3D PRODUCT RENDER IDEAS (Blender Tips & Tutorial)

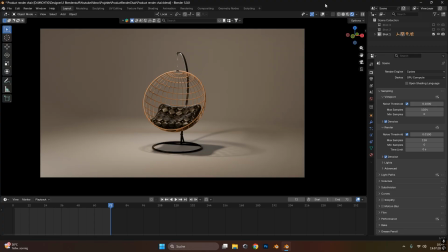[0:11]
everyone, today I'm going to show you 3 different product render shots that you could use for your product showcase or for any commercial purpose.
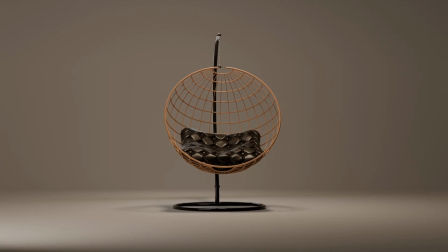[0:20]
I will go over how I created the shots, what the idea was behind them,
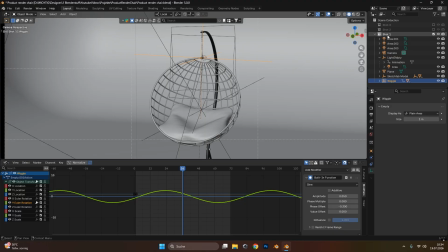[0:24]
and of course some tricks that you could use in Blender for yourself, for your own scenes.
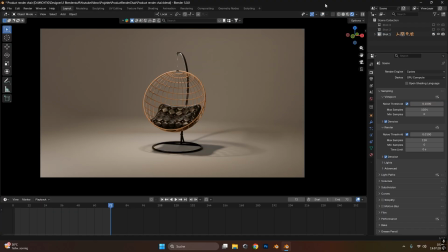[0:29]
And with that being said, let's start already with the first shot. The first shot is this one right here.
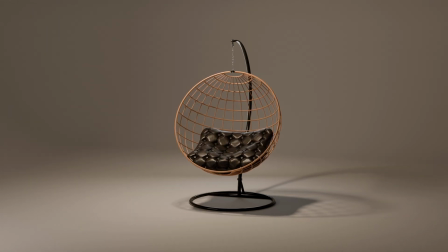[0:35]
I personally call this the hero shot. I don't know if this is actually called like this, but this is just, you have your main object in the center.
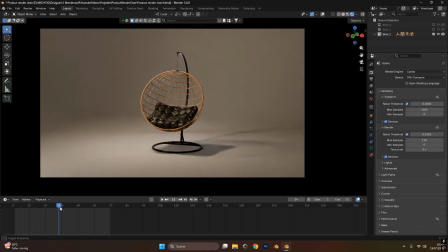[0:43]
It's nicely lit in a Lightroom and it has a small wiggle animation, as you can see. So it's not completely boring, it's not completely stiff. So you just get a good look at the product itself.
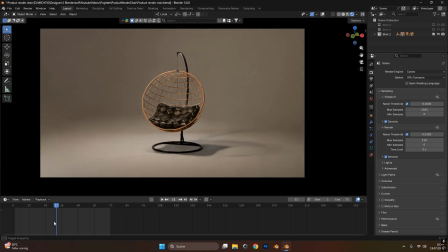[0:56]
And you should always have one shot that looks exactly like this and have maybe a small movement, a small wiggle, a small bounce in it. Just what matches for your object, so it's not too boring to look at.
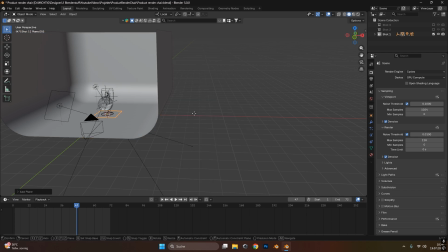[1:08]
Now, how did I set this up? Normally for a simple Lightroom, I just take a plane, scale it up.
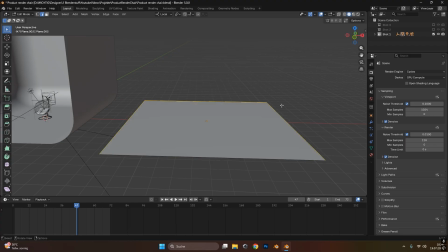[1:15]
In edit mode, I will select the 3 walls and press E for extrude and Z to move them up.
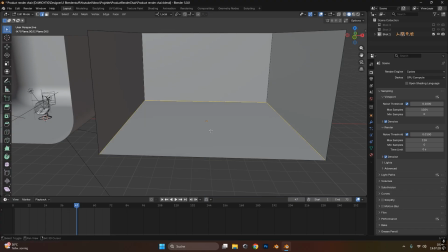[1:23]
Then I will select the edges again and press Ctrl B to bevel them.
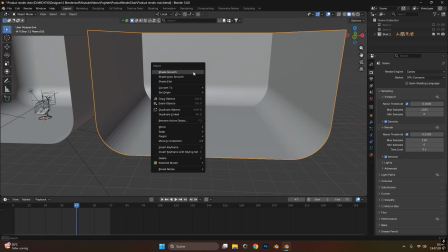[1:29]
Scroll your mouse wheel to make them round. And if you tap out into object mode again, you can right click and shade smooth.
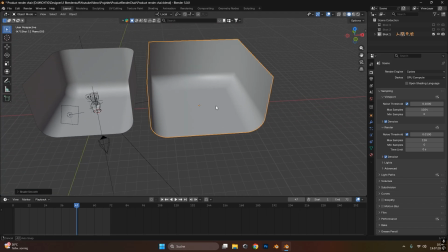[1:36]
So we have a smooth Lightroom that bounces off the light pretty nicely.
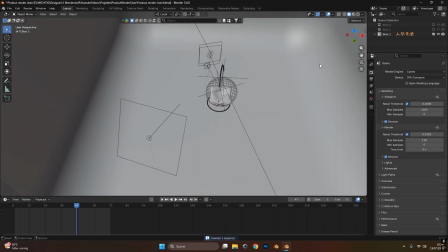[1:43]
Then for the light setup itself, we have some interesting lights.
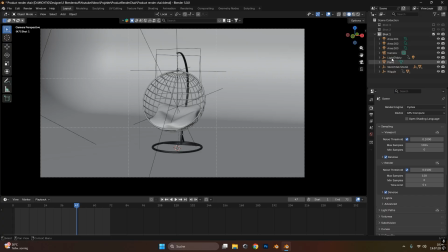[1:47]
By the way, I will always put a total shot or a total setup in one collection. So I have all the 3 different shots in the same Blender file, but I can just toggle them on and off, which helps you reduce time switching between files.
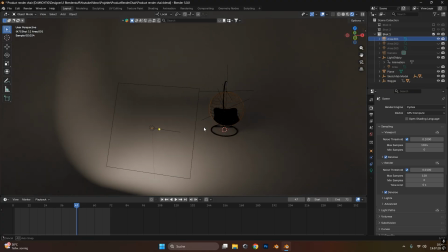[2:03]
Now for the lights, we have first of all a simple like area light over here.
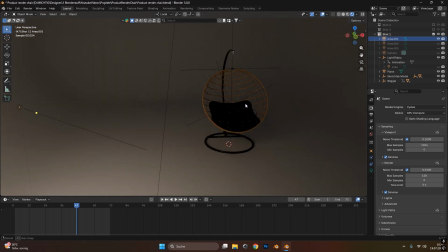[2:09]
Just that lights up the model a little bit. It's not going directly onto the model.
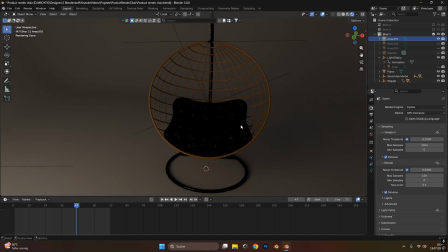[2:15]
It just gives the whole thing some light so that we can actually see the object itself.
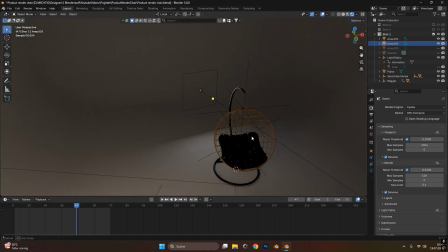[2:20]
Then we have one light, which is the rim light. Why is it called rim light?
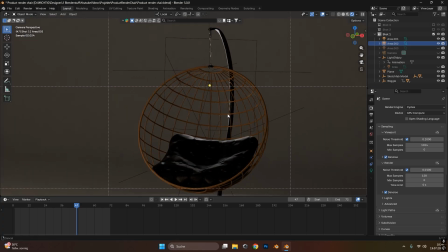[2:25]
Because if we go into our camera, we can see we have a rim light on the object. This one right here, this white line, which just lights up your object from the back. If I turn this off, you can see we have no highlights on the object. If I turn this on, there is some highlights on there.
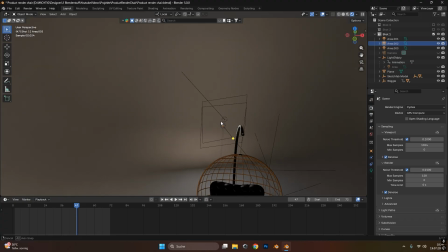[2:44]
And one other light is also there at exactly the same position, but turned 100 degrees into the other side.
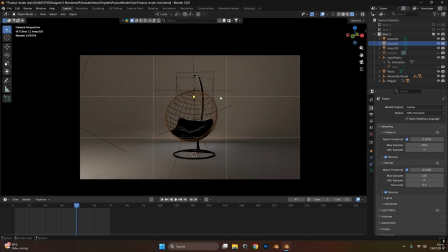[2:51]
So it lights up also the background. So we have a little bit more light in the whole scene.
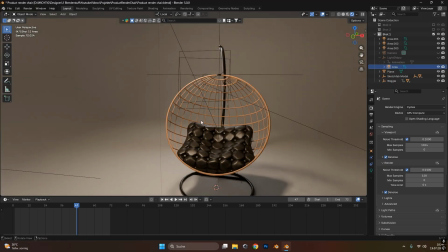[2:56]
And now, of course, the main light, this one right here, which will light up your object perfectly and gives also some shadows to the ground.
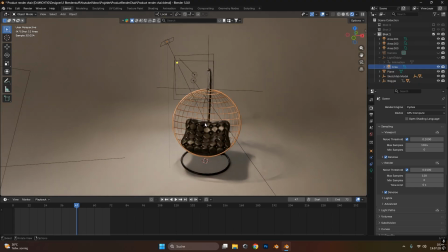[3:05]
And to make it even more interesting for this short animation, I parented the light to an empty and I rotated the empty around the object. So you can see the shadow starts moving a bit, and we also have some more interesting light variations.
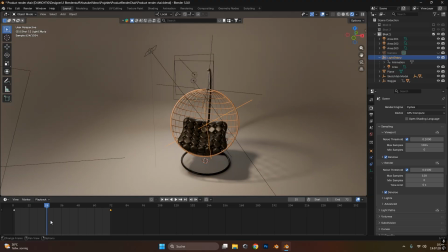[3:23]
Always in product renders, you should do something with the light, so it's not static, it's not super boring. And if you just turn the light a little bit from left to right, we can see we have some interesting shadow going on the floor, and it just looks much nicer.
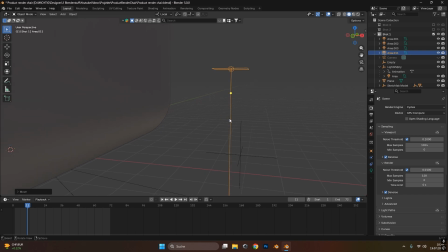[3:39]
If you want to parent a light to an empty, just select the light, shift select the empty and press Ctrl P. This will set up the parent and choose object keep transformation. And now if you rotate the empty, the light also rotates with the empty,
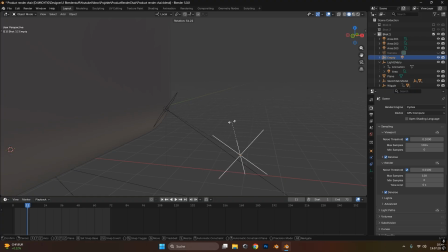[3:57]
and you can animate the empty now so it rotates around your object.
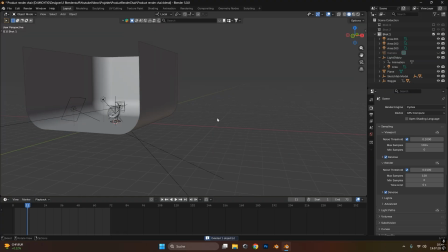[4:01]
It's super simple and quick setup, but it's quite effective for a simple shot like this.
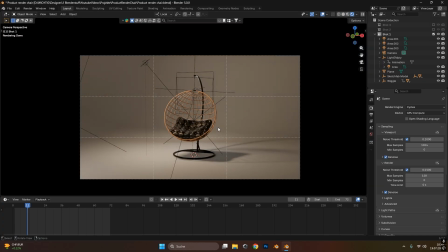[4:07]
Now, last but not least, the camera setup for the hero shot. Just make sure it's right in the center.